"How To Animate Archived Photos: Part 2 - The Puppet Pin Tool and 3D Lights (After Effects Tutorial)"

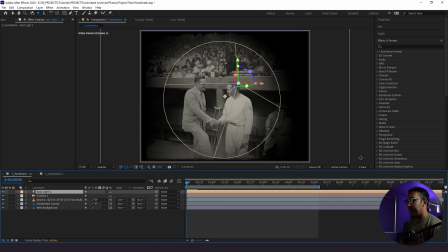So I'm gonna show you guys how to make adjustments to this light. And this light is also in 3D space.
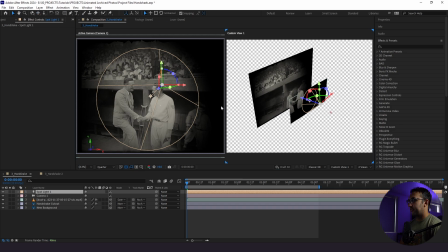So when I go to 2View here, you can see where our light is in relation to all of our other objects, our dust particles, our background, and our actual characters. So what I wanna do is start off in the handshake and then widen the light and show who's actually shaking hands and that they're in front of a crowd.
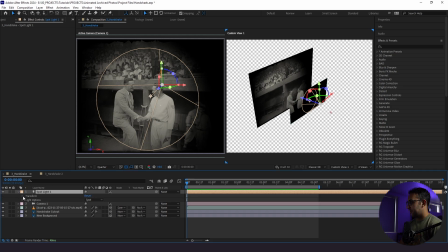So in order to do that, I'm going to go down to our transform and light options, and we're gonna start setting some keyframes and animating things.
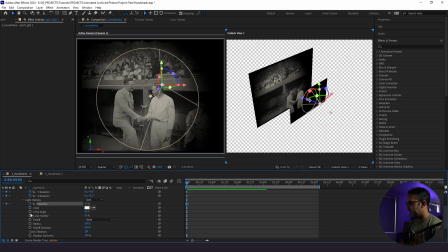I'm gonna add a keyframe for the intensity and then the cone angle. And then we're gonna go to 5 seconds here, and we're gonna set more keyframes.
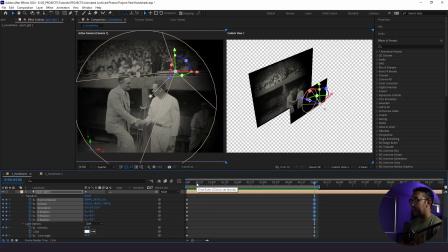And we're gonna make adjustments to these. I like to leave keyframes on both sides of the actual animation itself. That way, if we want to reference how it looked originally, we have that option. So I'm going to go to our first keyframe here. And what I'm going to do is actually bring this down, bring it in.
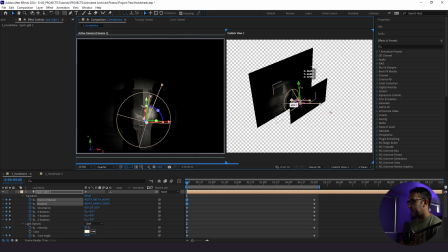And I'm adjusting the overall position and point of interest of our light. I'm going to start off with our intensity being 60. And our angle being like, let's say 25.
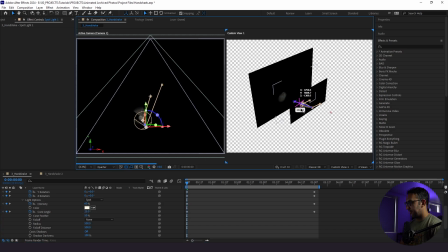I'm just gonna back this up a little bit so we can see more. So we're not just gonna change the intensity and cone angle of the light, we're also going to adjust the position and rotation of it as well.
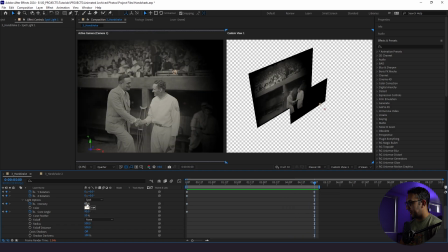So I'm gonna go and boost this intensity up to, let's say, 90. Cone angle, bring down here. And I'm going to bring my light up. And you see how it's projecting in our 3D space here in our 2 view.
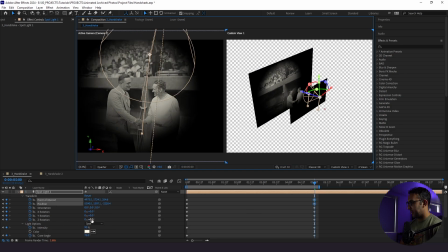So I'm just showing you guys what that looks like. And I'm going to animate the X rotation.
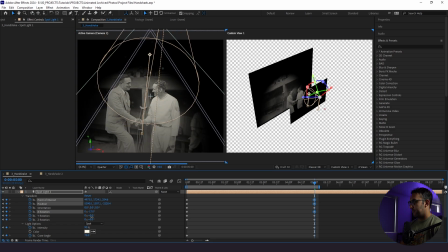We're going to ease everything. So just click F9.
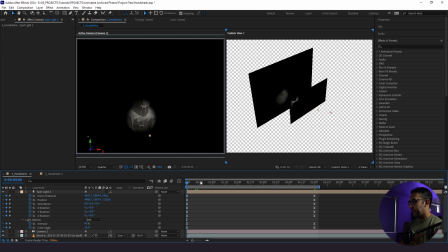So right now it starts in here and it animates out to here. And this is gonna be very intense in your machine, by the way. I have a decent machine and it takes pretty long to render these out. So this looks good, but there's still more work to be done because I wanna see more of the image. I wanna just use this light as an enhancement.
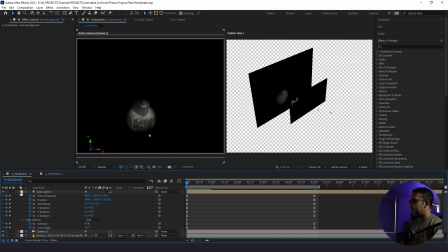I don't want this to be in the main effect. So what we need to do is actually add a second light.
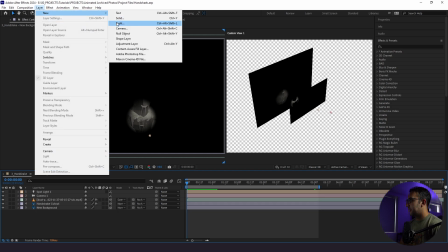So what we're gonna do is go to layer, new, light, and we will change this to an ambient light.
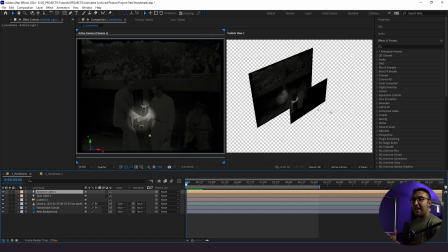We're gonna change the intensity to 15. Adding an ambient light gives overall light to your image.
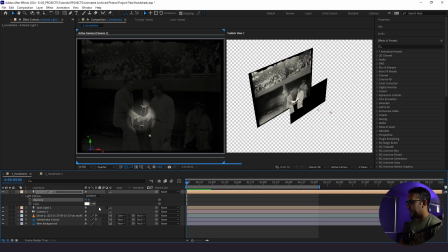So when I go here and bring this up, it's impacting the entire image itself.
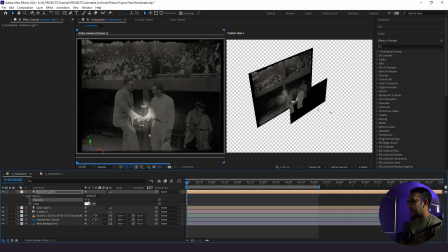Now, you'll see when I bring it up, it also makes the intensity of our spotlight a little bit brighter, and that's just because we're adding a second light.
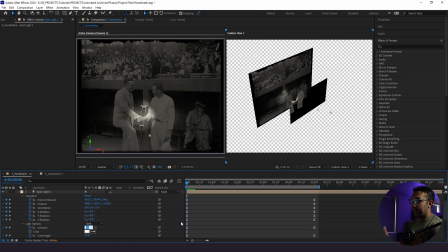So sometimes we actually need to change the intensity of our original spotlight if adding an ambient light makes that spotlight look a little bit too intense. So I can even start at 40 here. And it goes out like that. So this is a nice, really simple way to get into adding lights into your 3D parallax scene. And this is a really simplified explanation of it. And it looks pretty cool. If you want to know more about animating archived images, drop a comment and let me know what you'd like to see. I'll link parts 1 and 3 in the description below. Thanks for watching and stay creative.